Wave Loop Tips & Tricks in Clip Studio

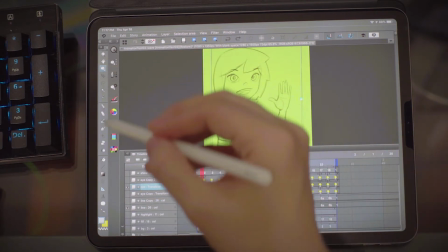4:00 So after I did the eyes, one of the next things I did was
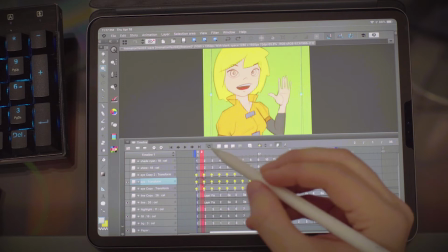4:07 I began working on the fill. So basically I just usually I work on a flat color,
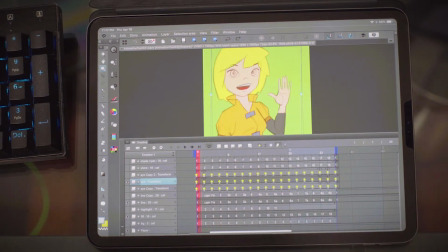4:15 and then use that as a way to crop in any shading, or I use multiply or some other kind of layer mode to get the shading on it.
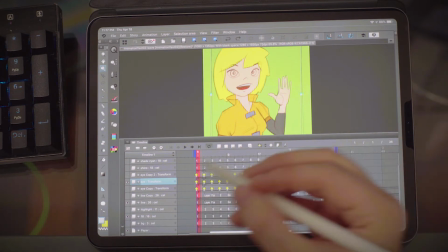4:23 In this case I used a multiply.
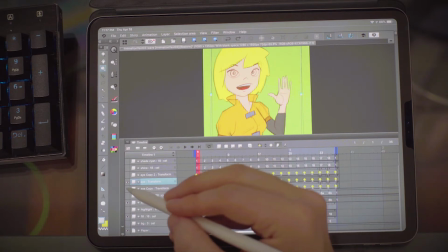4:25 I also duplicated the eyeball and then painted in fill into the eye, which now also tracks with the eye.
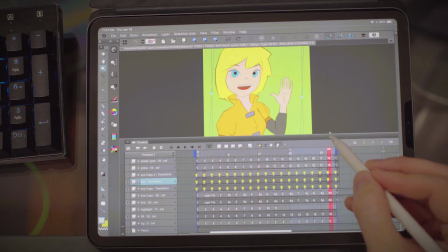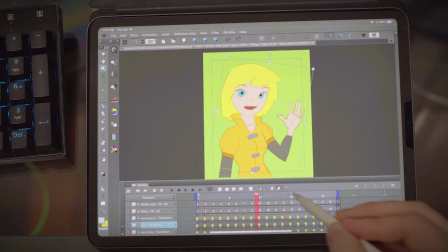4:39 What I kind of find unbelievable is that all this can be done on an iPad.
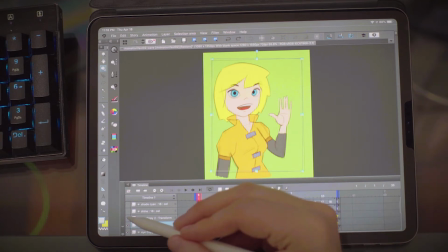4:44 And then basically what I did is I started doubling up the line. So I just duplicated the line and blurred it.
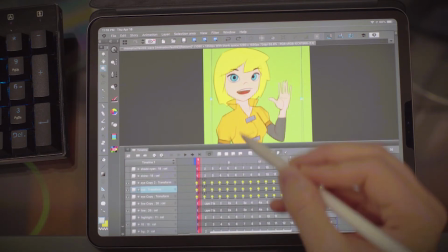4:50 And that kind of gives it this less refined digital feel.
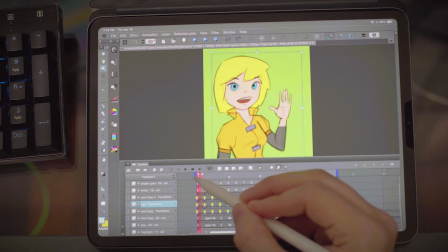4:57 as you can see, kind of softens the line a little bit. It also darkens everything.
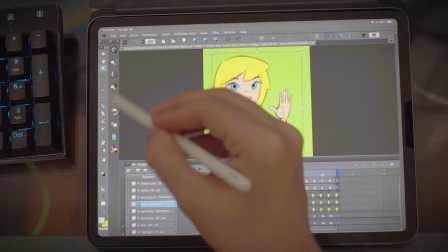5:03 So the animation we end up with, let me get out of this transform mode.
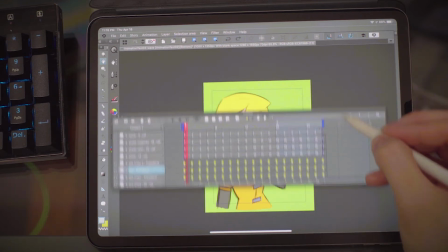5:10 Oops. So I disconnected my timeline. If that happens, you can drag it back to the bottom and reconnect it.
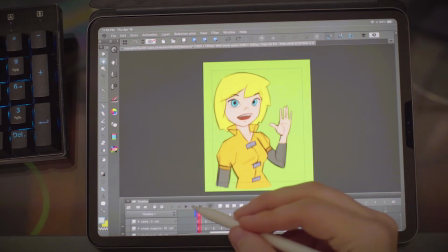5:18 And here, let me show you this.
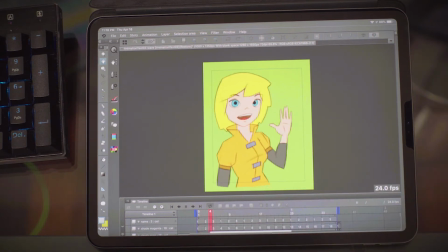5:24 So this is without any shading.
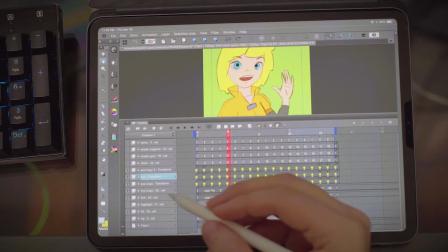5:28 So now I'm going to start laying in some of the other features.
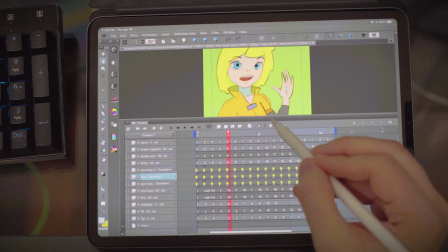5:33 So the next thing I needed to do was I wanted to build up this chromatic aberration kind of shade.
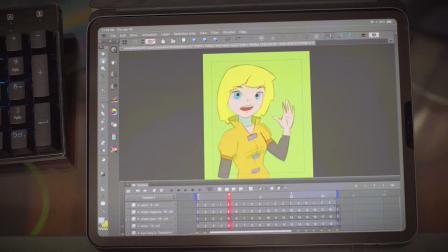5:41 And the way I do that is I do cyan and magenta. They're both multiplied over each other.
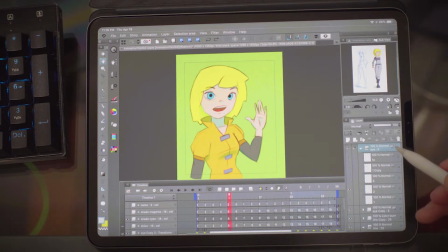5:47 Here you can see if I open up the layer panel over here. Oh, one of the other really nice things about this program is this sub view.
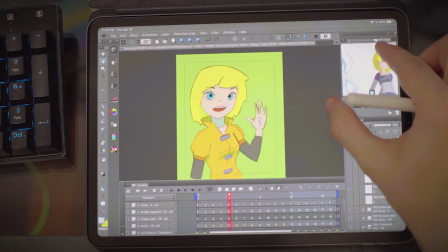5:53 You could post your model sheets in here and they stay persistent all the time.
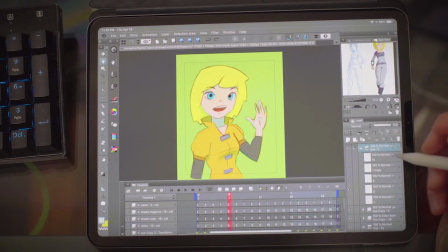5:59 So you can sample colors from it, you can check your reference, many other things.
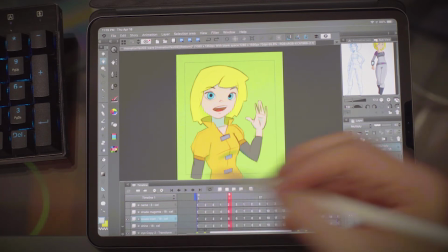6:05 So on the cyan layer, I have it set to multiply.
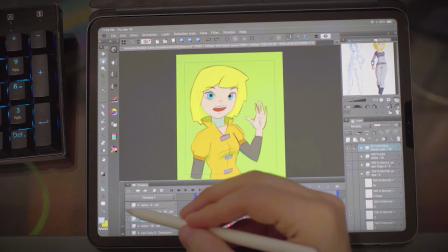6:09 And then what I do is I duplicate the cyan, repaint it as magenta, and then blur it.
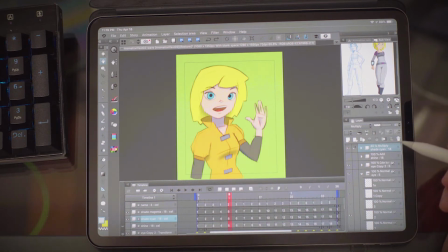6:14 And that kind of gives it this shadow that's not quite gray, has a bit of light to it,
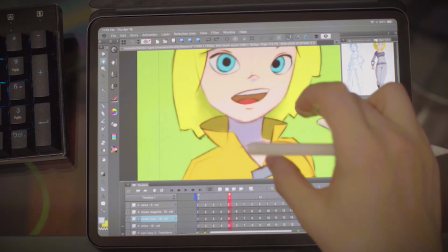6:18 and kind of becomes a little pink on the edges, kind of giving it a little bit of warmness in the shadow.
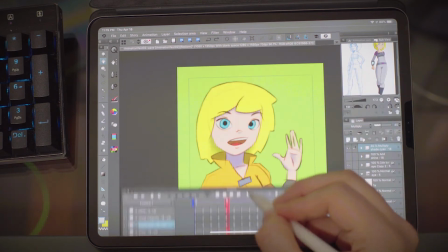6:25 It's something I learned a while ago from this
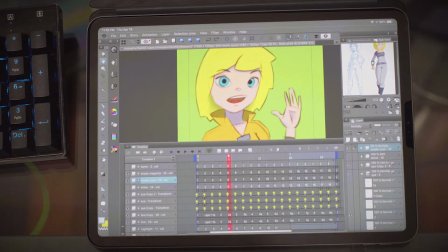6:31 illustrator that I hired on a project named Ben Caldwell. He's really amazing. And he kind of did that and I kind of swiped it. But that is a really nice feature.
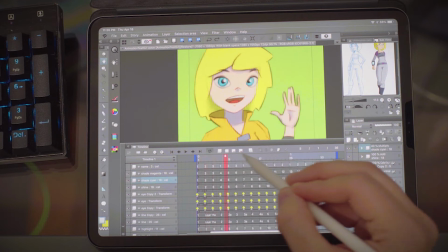6:43 So then the next thing I did is I put in a shine on the eyes. There's no trick.
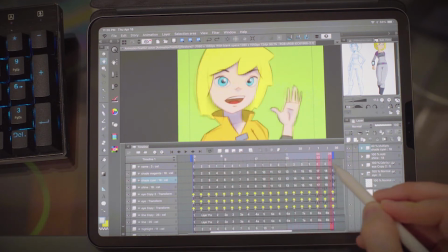6:48 Once again, manually added frame by frame.
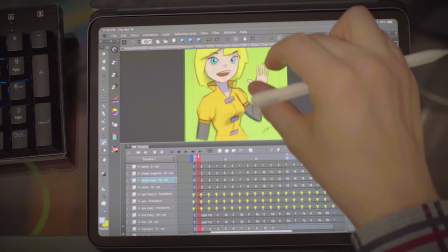6:52 I then wanted to sign it and I wanted to have a boil on my signature, so I put that in the corner, and you'll see if I scrub that, it moves a little bit.
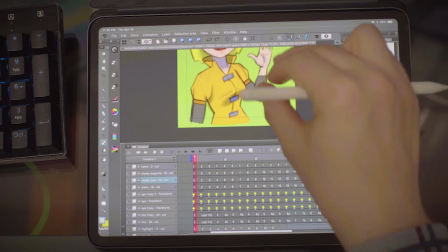7:00 So basically everything is just a keep alive.
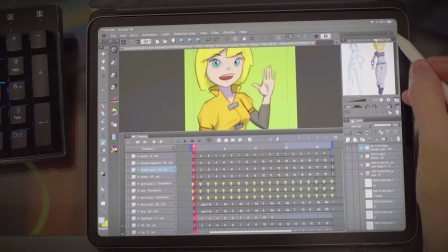7:04 And then here, let me minimize the other part.
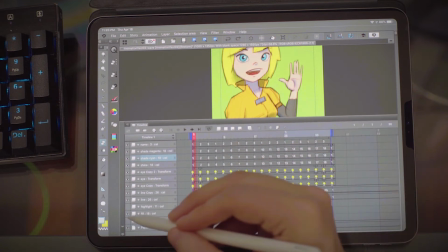7:10 So the next part I'm adding is I threw in a background, which is also
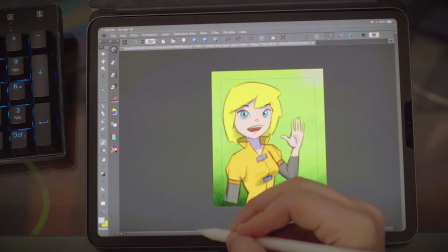7:21 animating. Sorry, lost it again.
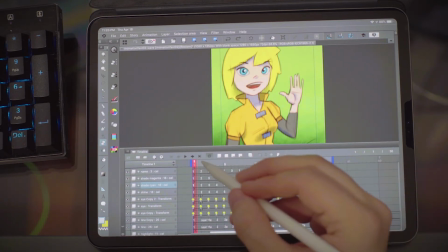7:24 This program is really nice on the iPad, but it still suffers from dealing with being a small tablet.
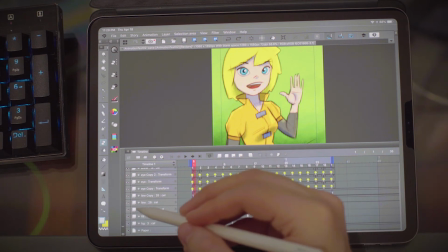7:32 So, and then the next one is the highlight, which is what I'm currently working on. So you'll see how that is working.
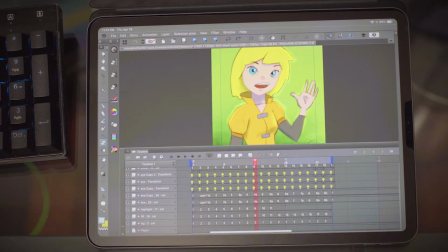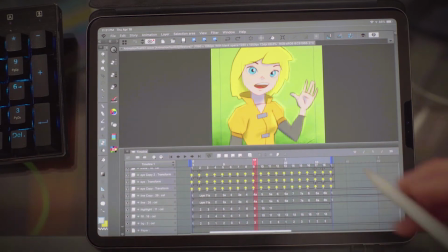7:44 So now what I'm going to do is I'm going to continue working on the highlight.
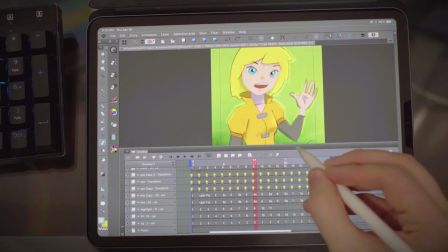7:49 So we don't need all of this frames.
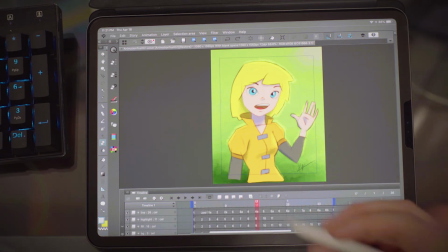7:54 What's nice is too is you can use your hand to move the panel around.
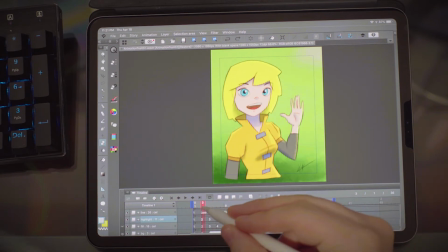7:59 Alright, so you'll see that frames, these early frames, have them cropped, and the later ones that they're not.
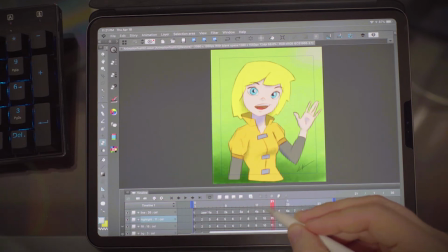8:06 So I'll show you how to do that briefly, and then as soon as I finish this.